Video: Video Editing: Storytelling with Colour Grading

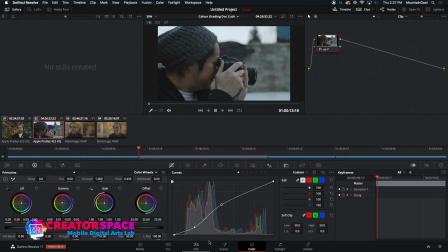[33:13]
And, I'm going to try to match it a bit so it's that kind of greenish idea. So we're just going a little bit, again, see, it's the opposite because it was so blue. I'm almost going to like yellow to make that work.
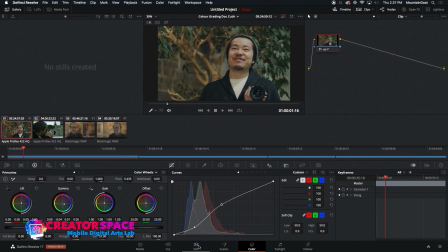[33:26]
So this is definitely a one way to make it look. Just going to make this a bit shorter.
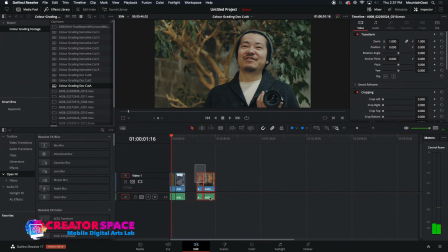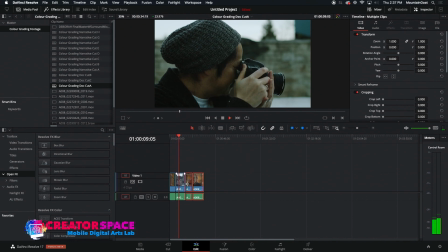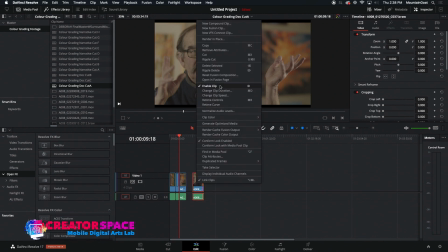[33:48]
Okay, and then I have like another interview shot here,
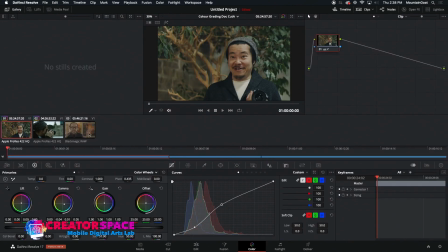[33:55]
and what does that one look like? So I'm just going to try and apply the same kind of look to it. So we've been kind of going a bit on the greener side. Oh, too green now.
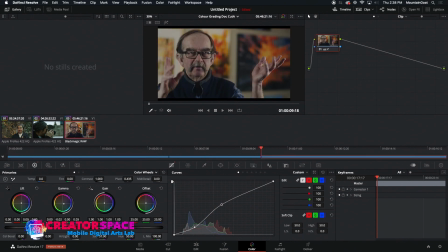[34:13]
So maybe like somewhere like that, right? So and this is, it's not really not necessarily natural, but this is just giving me kind of a contrast look for like a documentary film. Okay, so that's the kind of one idea.
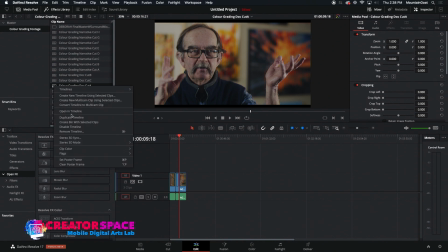[34:31]
And what I'm going to do is I'm actually just going to copy this one out to work on this from this version. Okay, so let's have a look now.
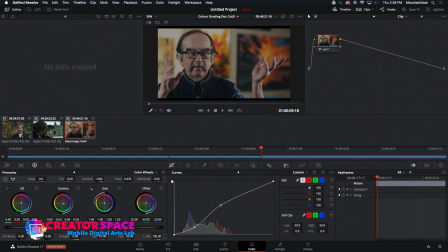[34:41]
What does this one look like? If let's play with the desaturation and maybe heavy contrast.
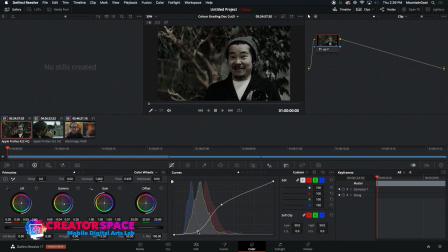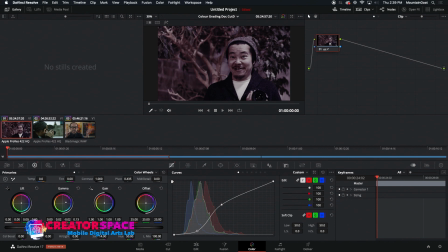[35:10]
right, and we'll go kind of this like kind of magenta style to it, and we'll just, you know, kind of play with
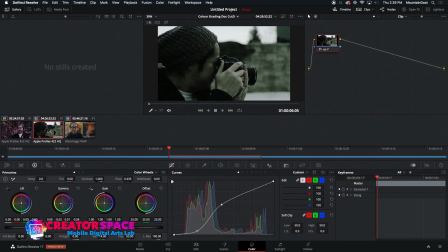what that means and does.
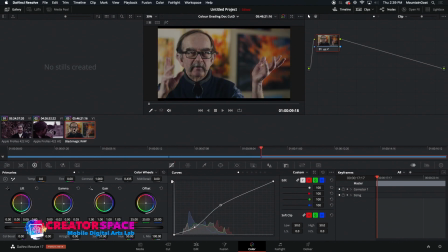[35:30]
Right, again, so very different, you know, feel to the documentary now, right? So we've desaturated and we're putting this kind of magenta
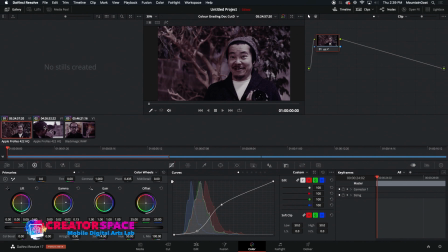[35:42]
tint to it, and you know, very unnatural, but it starts to create a unique look.
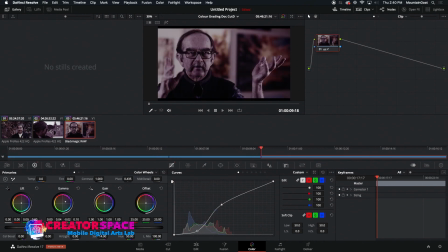[35:51]
And you know, I feel like there's some sort of abstraction, maybe hinting to some artistry, or alluding to maybe what the style or the time is.
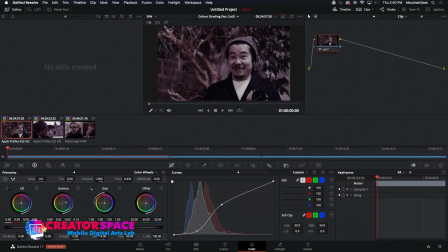[36:05]
Maybe this is, you know, one section of the film is in the documentary. Maybe this whole section has this kind of magenta look, and it's taking place in the 80s, and we want like this kind of magenta look. And then the next section is going to be a little bit different. So, you know, just playing with these kinds of looks are really neat in the documentary side too. So, you know, the narrative side, we went with, okay, how do we make kind of a horror film look, thriller film? How do we make kind of an action film, the drama film or comedy film with super color and that kind of idea, right?
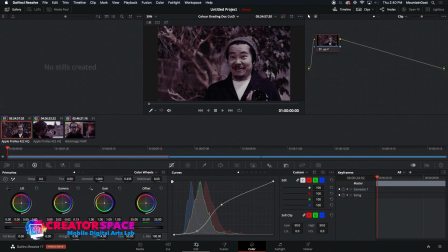[36:37]
So now we're looking at, you know, how do we play with these kind of tonalities in this kind of idea here?
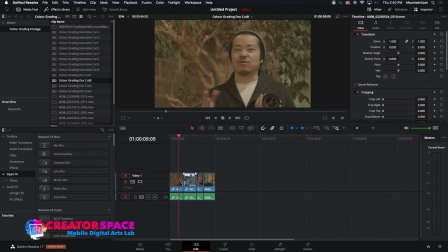[36:44]
Okay, so now let's go right over here to this one.
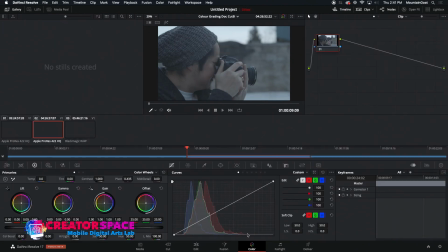[36:51]
And so let's just have a look. So I'm going to just start again from scratch here on these. Now what I'm going to do is let's go for like, you know, kind of a super saturated
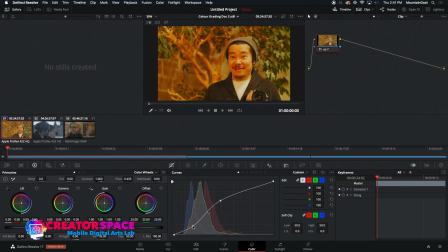[37:05]
and bright look with contrast. So, you know, this is about a photographer, and this kind of look, I'm feeling kind of inspired.